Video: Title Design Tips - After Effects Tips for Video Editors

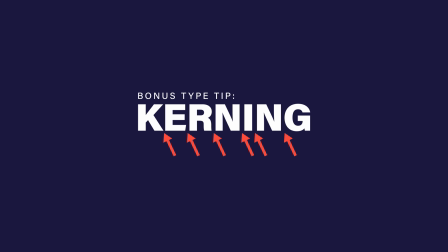Once you start seeing it, bad kerning is kind of a dead giveaway for an inexperienced or inattentive designer.
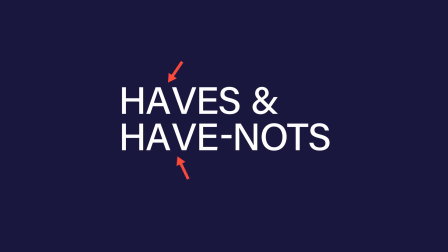You'll notice this most between letters like A and V, but you should keep an eye out for it anytime you're working with type, and make a point of doing at least a quick check for it.
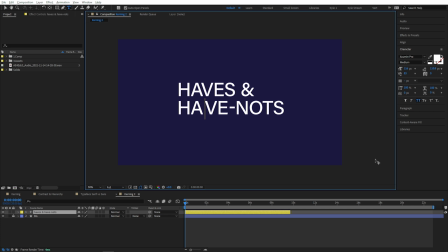Adobe's design apps, including After Effects, have a hotkey to quickly adjust kerning, Alt or Option, and the left and right arrow keys.
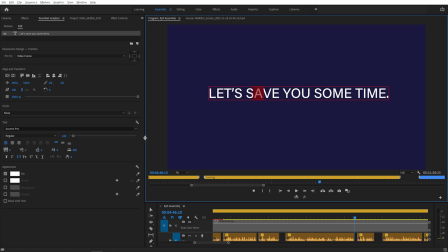Unfortunately, that's not the case in Premiere for some reason, and adjusting kerning with these little controls in here is not fun. But hey, do you want a bonus tip inside your bonus tip? Come up here to Edit, Keyboard Shortcuts.
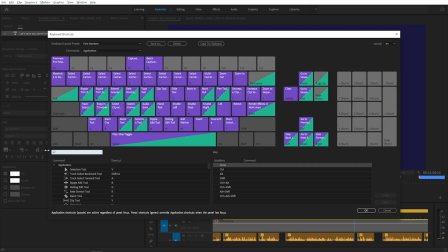You can find any open hotkey combinations and add your own shortcuts for anything that's accessible, and you can search for those functions right here, like kerning. How about that? They're here, just not assigned. I'll click on this 5 units adjustment, hit the hotkey I want to use,
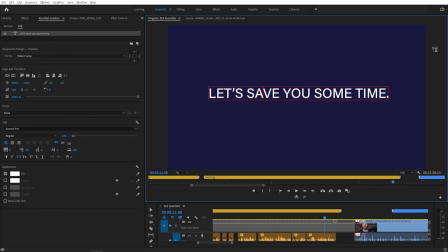which is Alt and an arrow key, and ta-da, easily adjustable kerning directly in Premiere. Coming from an editing background myself, I was always curious about design in my own career, but never felt like I was as strong as I could be until I took our design bootcamp course.
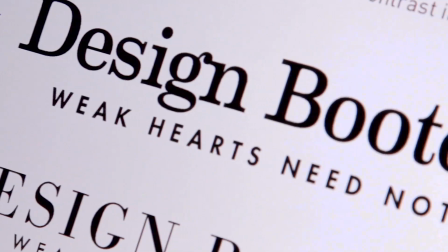This course equipped me to make intentional design choices instead of just trying things until they kind of worked well enough.
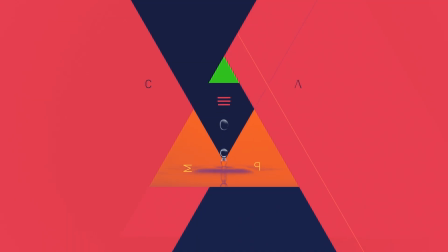The quality of my work, not to mention the confidence boost that it gave me, was a huge step up. If this little crash course in design piqued your interest, I highly recommend it. All right, let's put some of these ideas into practice. I do still want to keep these titles fairly simple, mostly just text, but let's pick a nice typeface that makes sense for this project and see if we can apply some of those design fundamentals to make them a little more visually interesting.
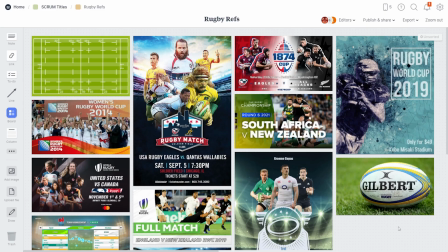I started by looking at some rugby references, but those felt way too sportsy, definitely not what I'm looking for.
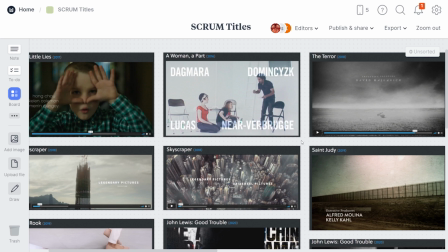I had mentioned this project to another of our designers, and he found a few references from other title sequences.
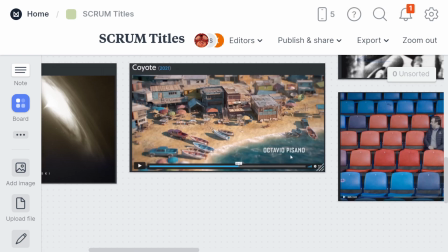You can see the type is usually sitting over a pretty open area. Makes sense. These probably would have been shot specifically for this purpose, unlike my stock footage clips.
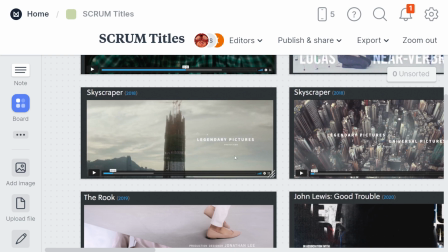The type is also pretty small in most of these. If it's bigger, like in this one, you can tell it was done very intentionally.
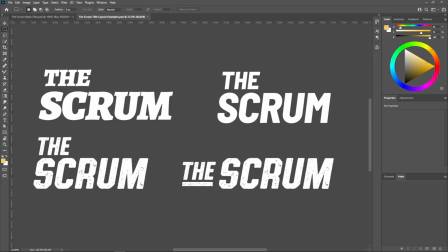Okay, cool. I think we can take some cues from some of these. That designer also sent me a couple layout ideas, and I liked this one.
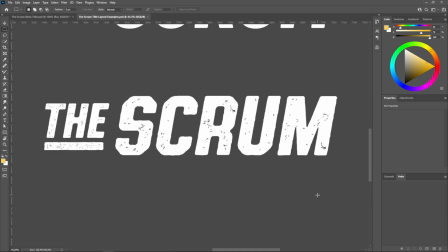This typeface has just a little bit of a sportsy flavor, but not too much, and I think the italics give it some energy and movement. Rugby is kind of a rough, chaotic game, so I like the texture, and I think that makes sense, too. I'd love to be able to animate the texture, though, so we'll have to see if there's a way we can do that.
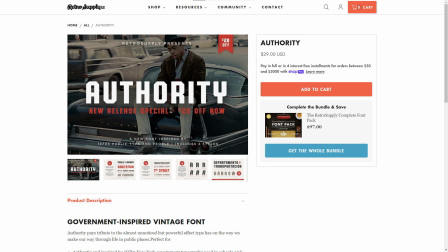Okay, so this typeface is Authority from Retro Supply Company,
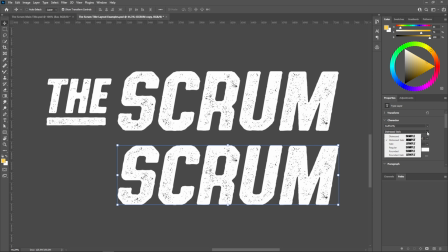and fortunately, there's also a rounded italic version that has the same feeling, but without the texture.
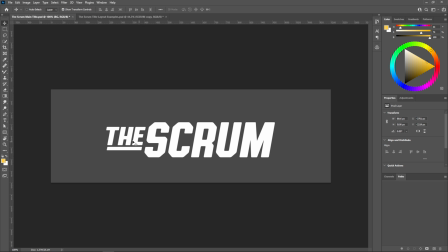Perfect. It's still nice and simple, just a typeface and this one little element, so we've got some nice contrast in size here. And I like the way the top of this bar aligns to this part of the S. It all fits together nicely. And I think we can pretty easily expand on this idea to create a nice look for our actors' names. You may have noticed that we were in Photoshop for a minute there. If you're already comfortable working in Photoshop or Illustrator, do it. Design is what those apps are made for, and they both have ways to import your work into After Effects. But you should probably make your titles wherever you're comfortable doing it. Now, let's bring them into After Effects and animate these things.
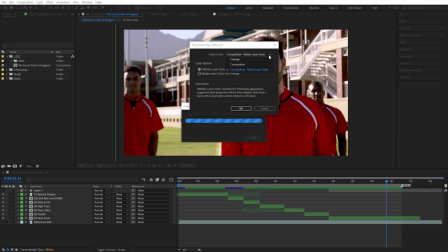I'll start out by importing my Photoshop file. I get a choice about how I'd like to bring that in, and I'll choose Composition, Retain Layer Sizes.
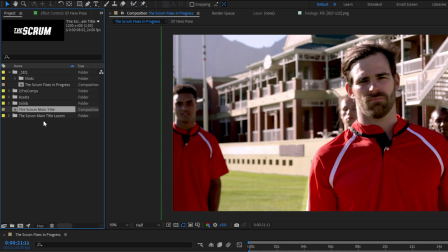You'll see it creates a composition, which will be our composed layout from Photoshop, and a folder with the layers inside it. We're going to be making more titles after this, so let's keep things organized. I'll select my Sequence folder, click this little folder icon to create a new folder, and name it Titles.
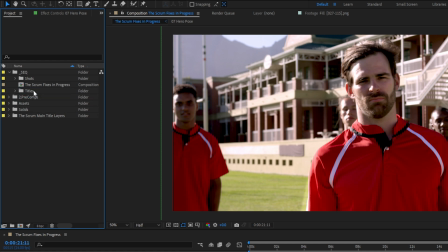And just drop this right in there. Let's bring this down into our timeline.
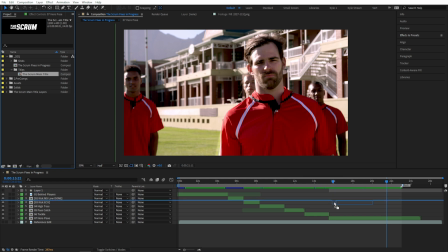I'll place this just above that last shot.
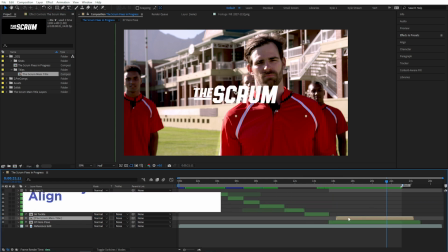I'd like to align this with the beginning of that shot, so if I start dragging this and then hold Shift, it'll snap into place here.
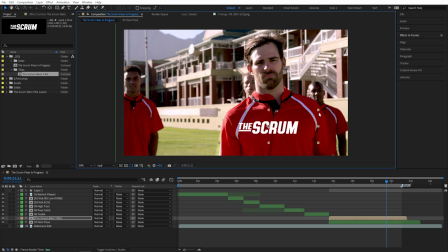I'll position that over his chest here, maybe scale it down just a bit. And let's use that other trick from before when we were nesting our shots.